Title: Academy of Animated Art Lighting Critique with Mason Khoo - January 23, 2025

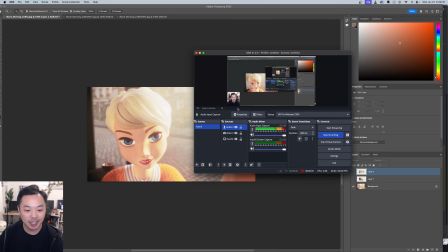Hey everybody, we got a shot and a demo reel to look at today, so let's jump right in.
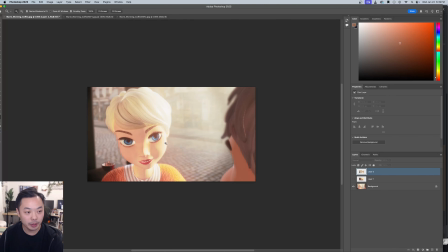This one is from Marie on Discord, and you said you were going for sort of a dreamy, romantic feel, like the feeling that you're in love, which you provided some references here, and I think you've got a lot working for you here. That's going well.
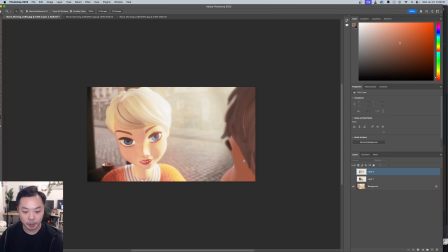There's a couple things I noticed right off the bat. I think you're using a lot of bloom, which I think is nice. I'm a fan of bloom. I like it when used appropriately. And I think what you've done is really nice here. It's spilling over the face of the character.
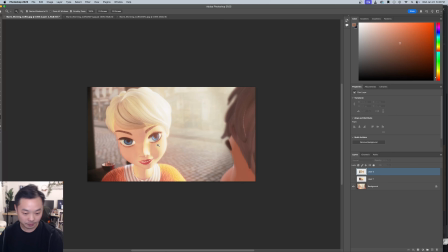I do think, the first thing I noticed was the quality of the light is quite hard on her face.
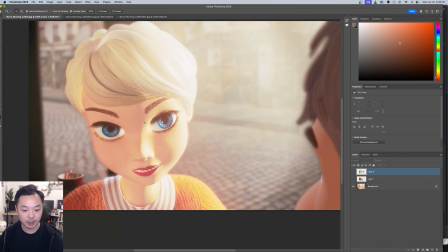And what I mean by that is, your shadows are not soft. Here the Terminator is quite sharp. If you look at some of these other examples,
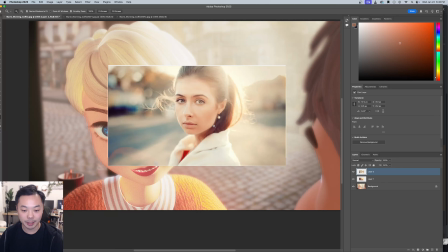this one, they're using the sunlight behind her as a rim, and then they're bouncing it off a card or probably maybe another light in front of camera,
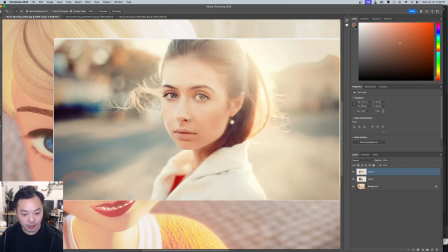so it looks really soft on her face. And you can see, right, there's not really any cast shadows or anything on her face.
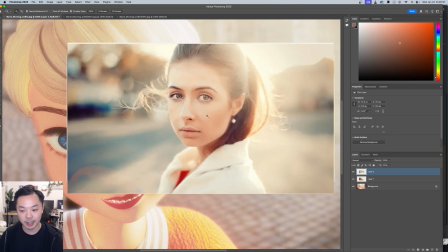She's just being lit up. And I think, it kind of adds to this sort of soft feeling of the image.
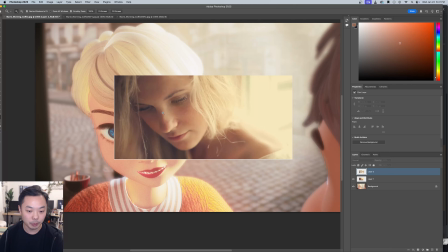This one as well, there are more form shadows here, but you can see,
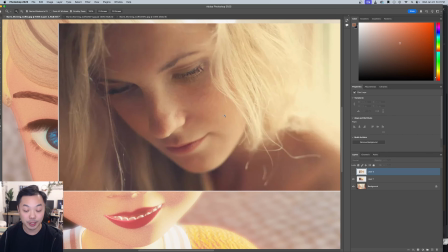it's still very soft, and it makes her skin look soft, and it makes it sort of dreamy looking.
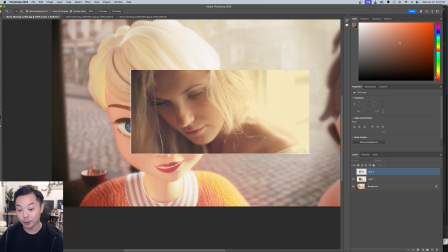So, I think there's two things, maybe three things contributing here is the softness of the light, the bloom, as well as the softness of the depth of field.
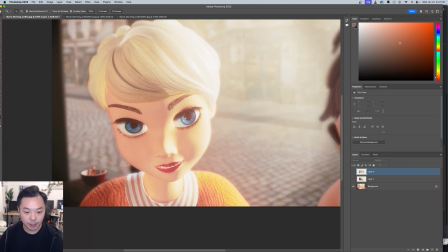And I think here your softness of the light could be much, much softer, I think.
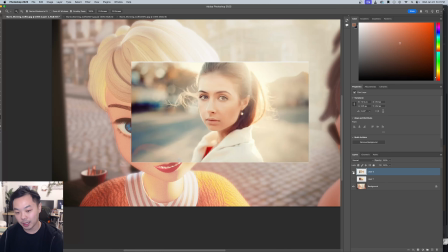You have freedom as to where you want to place the light, and I think it could be nice to place the light similar to this image,
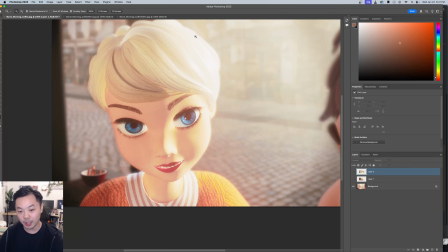more behind her, so you get a harsher rim on the side of her face, and then wrap the light around so you get it getting pretty soft and sort of a gradient from the screen right side of her face to the left side of her face.
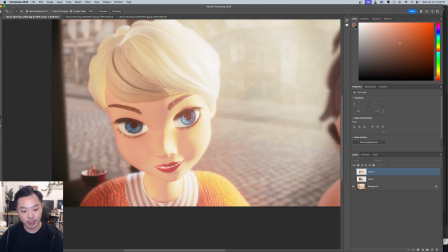That way you get some light contribution on her screen left eye as well.
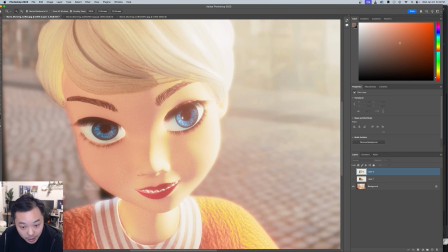This eye is really sparkling, and it looks really nice, I think. I was just looking if you can see him in there.
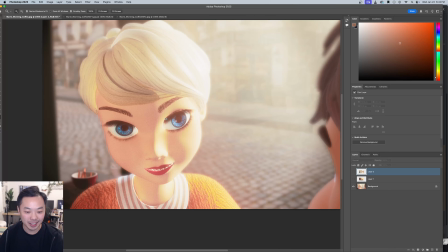That would be cool. But I think to get a little bit more light into the caustic part, the iris part of this screen left eye would be nice, and just sort of overall making the quality of light on her a lot softer, I think would help you out quite a bit with this feeling.
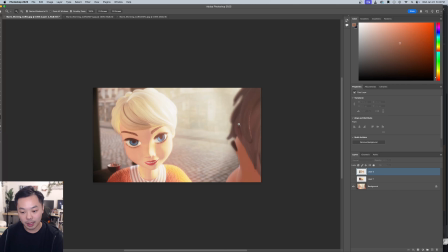I think the other thing is the depth of field to me feels a little bit confusing, because it sort of looks like a split diopter shot to me.
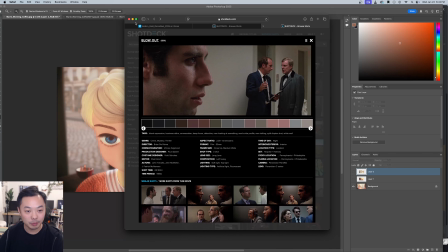If you don't know what that is, that's Brian De Palma likes to do this, but basically it's something that they put in front of the lens that makes two parts of the image in focus, and it's not a natural effect. It's used for story points, stuff like that. Great movie, by the way, Blowout.
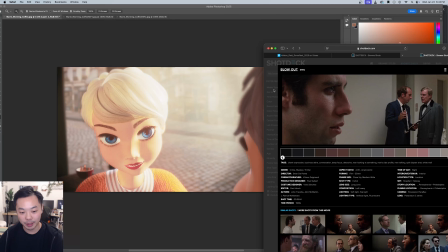But it sort of looks like that's what's happening here, where her face is fully in focus,
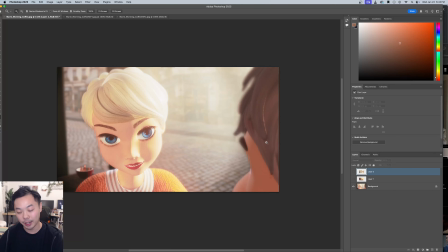and then it almost looks like his eye or this part of his hair is in focus, whereas all this stuff is really blurry and blown out.
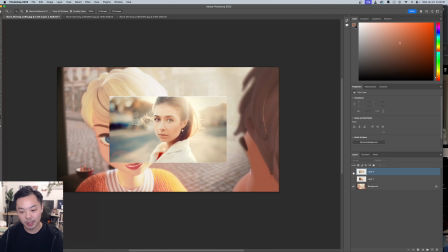I think if you were going for this sort of effect, I would probably treat him more as a foreground element, and you can blur him out and lower the aperture number, make the depth of field more shallow.
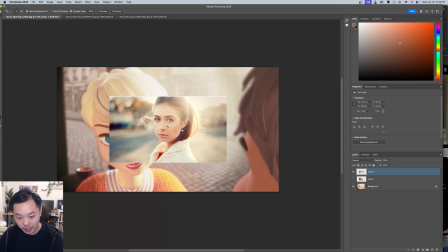Because you can see even here, right, like,
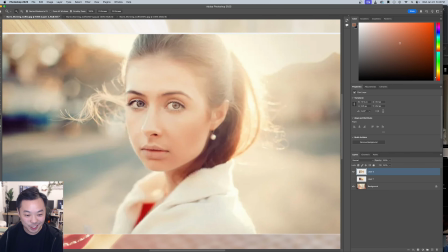pet peeve of mine a little bit, it's only one eye is in focus here. This eye is not in focus, it looks like, at least.
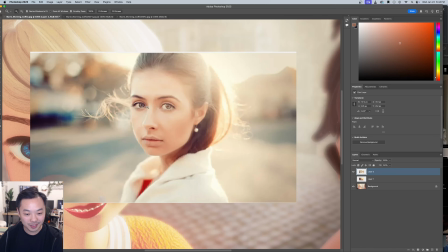And, to me, I think this is a little bit too much. I would prefer both eyes to be in focus here, but it's getting away from what we're talking about.
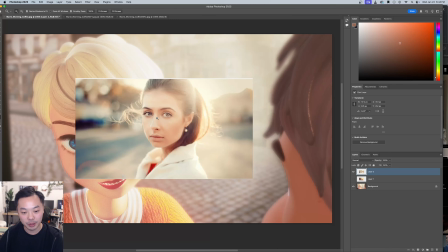The depth of field here, I think, is something that's helping this look really nice and soft. And here as well,
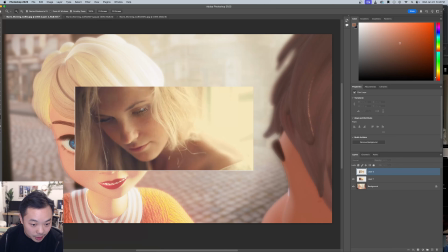you can see it's on her eyelash, her eye right there, and even her chin is out of focus here.
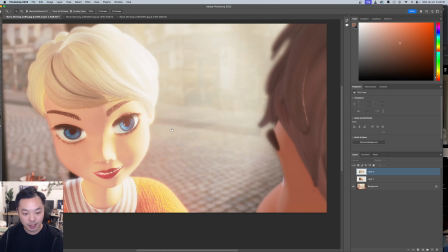If you were to go further with it on your shot, I think maybe she could stay in focus.
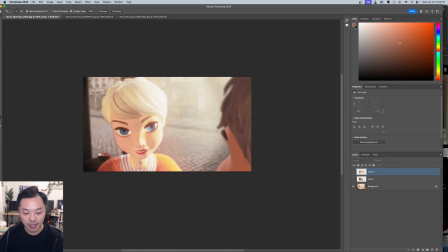Maybe you would lose her neck by the tiniest bit, but he would just be, not completely obliterated, but he would be more of a shape. And you can use that to sort of guide the eye towards her, because we don't,
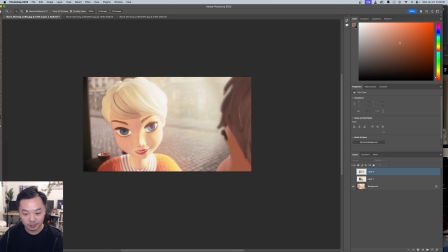as a viewer, I don't care really about seeing his eyebrow here, in focus.
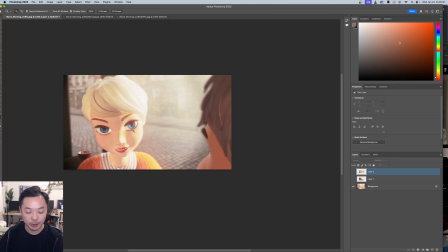I think the point of this shot, it sounds like what you're going for at least, is to convey her emotions. And as long as we can tell this is a person, we understand the story here. So I think,
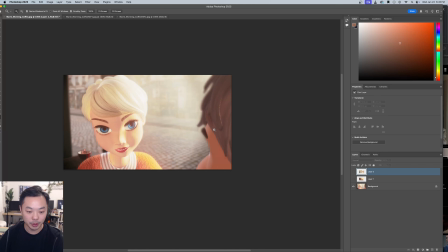reducing that depth of field a little bit more would help you a lot here, as well as softening out that light. And yeah, I think the level of bloom you have is working.
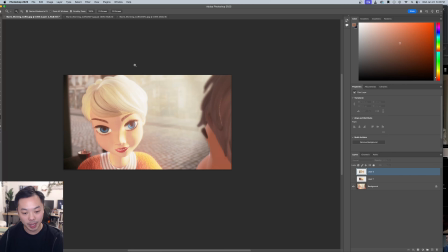I would just see what the light does when you move it back, because the way it's spilling here, it almost feels like they're being lit by a light that's inside the cafe or whatever building they're in,
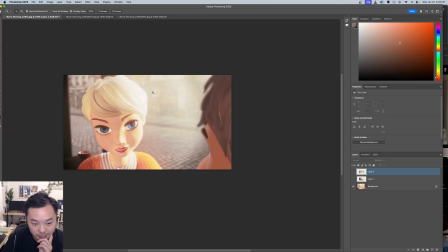rather than outside of the cafe, outside of this window, I think it is. You see how it looks like it's bleeding in from the top. So I'd be curious if you move it behind her, wrap the light around her,
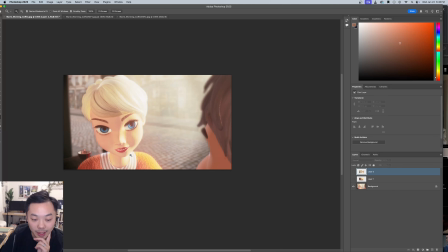and then bloom the highlights from there. That might kind of get you a more natural effect. But yeah, I do see what you're doing here with the halation from the light hitting the lens.
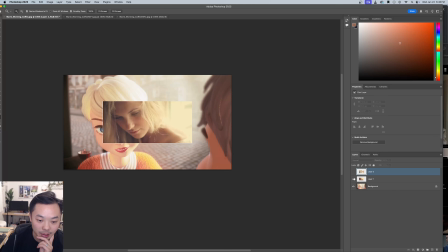So yeah, I would play around with what's happening here. You can do something like this where you have a broad light coming from what is supposedly the bounce from the sunlight hitting these outside buildings here.
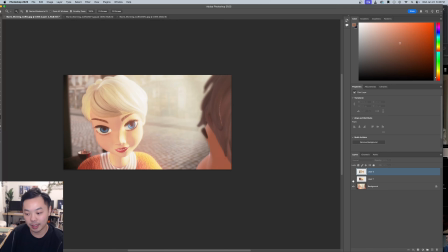Just general soft light from screen right to screen left, and then play that hard source behind her and keep it as a rib. Hopefully that helps. Let me know if you have any more questions about that. All right, we've also got a reel from Keldon.
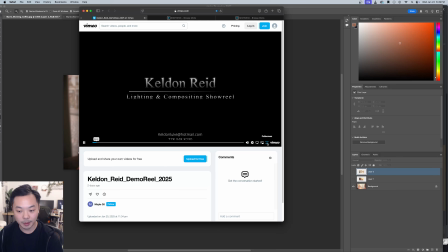Let's take a look.
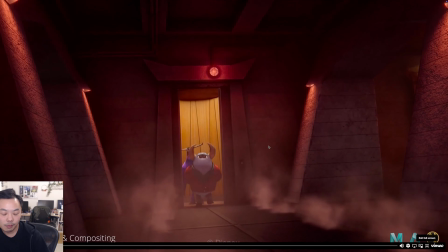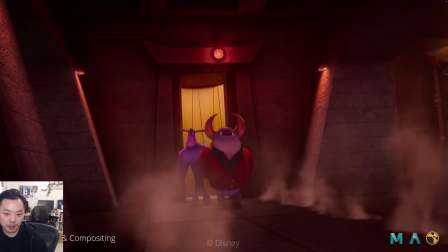Monsters at work. Nice.